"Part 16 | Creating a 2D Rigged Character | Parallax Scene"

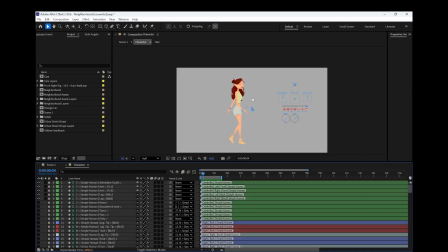So then I can switch between the two. I can do all of my animation from here, and then I can drop her into this scene.
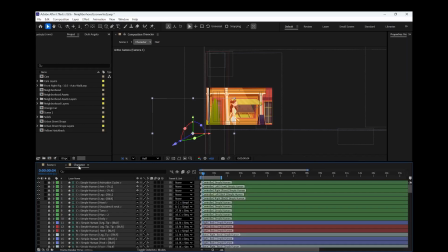I need to make sure that I am continuously rasterizing her, and these should have already been set to continuously rasterize.
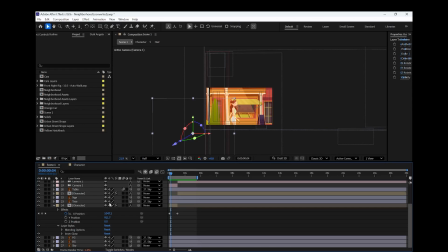That's that kind of sunshine star icon in the middle here. And then from there I can animate the position of the composition of her, which is going to be just her.
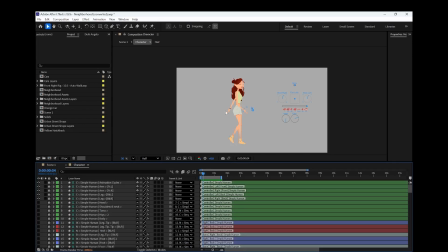So I'm moving this whole background around. So something that you'll need to know is the background right now is set to a guide layer. So the way that I set that to a guide layer is the same way that we set up
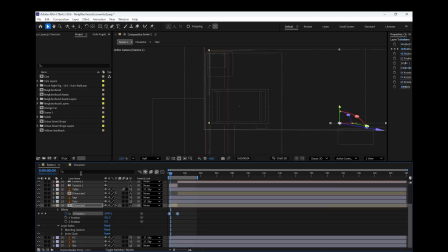everything over here being a guide layer. technically your controllers are all part of the scene too,
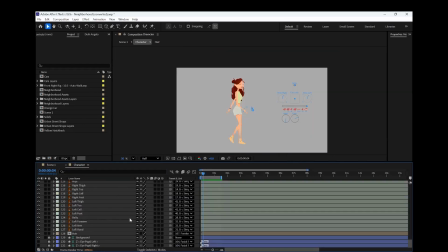but they're hidden because things were on a guide layer. So just to show you again, I'll do it with this hair layer.
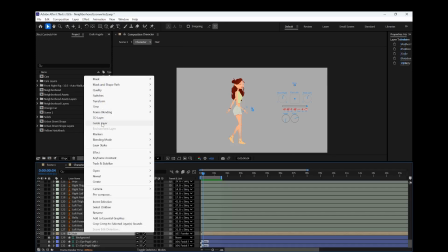I'm going to right click and I'm going to choose guide layer, and it'll put a hashtag mark over here.
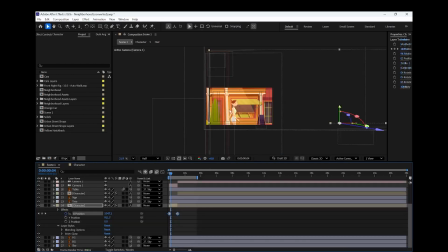And if I come back over here, she shouldn't have any hair anymore because it's hidden.
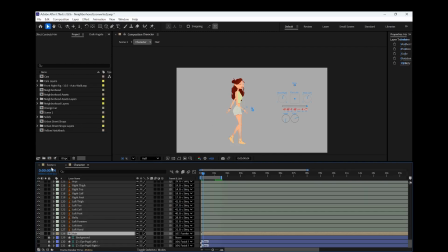So if I turn off guide layer, then her hair will come back.
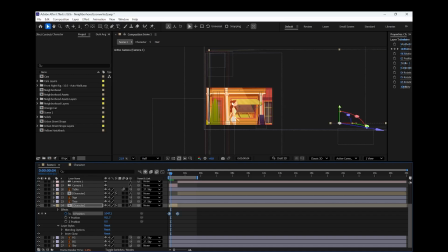Some other things that you can keep in mind, I animated her bangs and the back of her hair blowing in the wind the same way that we did with the puppet tool assignment. And on the lighting on her, I added an effect called CC Light Sweep. And these were my settings for that. I chose this yellowish light, the same color that I'm using for that street light there for her to pass under, just to make her feel like she fits in the scene better.
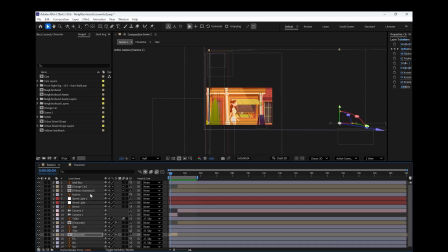And then the only other thing is to set up something like this is probably just setting up these two different cameras and making sure that all of the assets feel like they fit in the scene together. So you don't have to do all of that, but it does make the scene look a lot nicer.
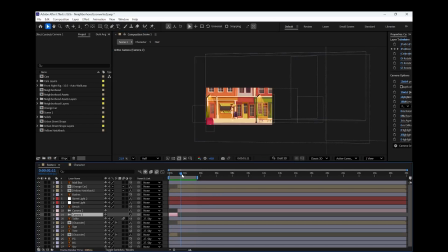And then if I turn off this action safe grid, you can see for the most part it travels with it really well. Everything feels stable in here because it's moving with the camera, and
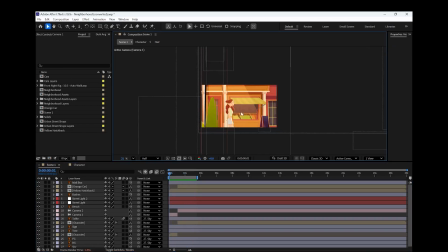I think the only thing that I wish that I had done on this was animated the walk by hand instead of using the automated walk,
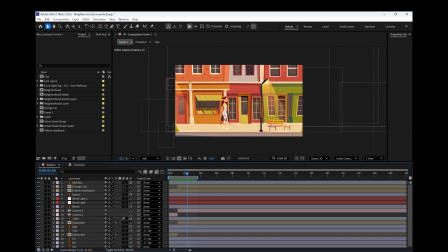because I don't like how stiff her arm is there, and I don't like that she's not fully straightening her legs, so she looks like she's stiff. But I think that that's good progress.
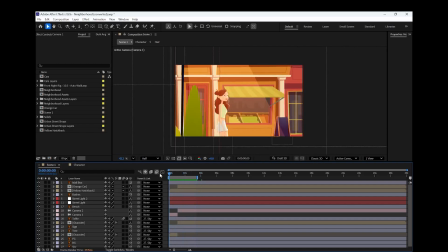I think that's something that's really achievable for you guys, and I'd like to see what you guys do with it. So that is something to work on, and that's just the last little piece of this. So I will see you guys in class. Thank you. Hello.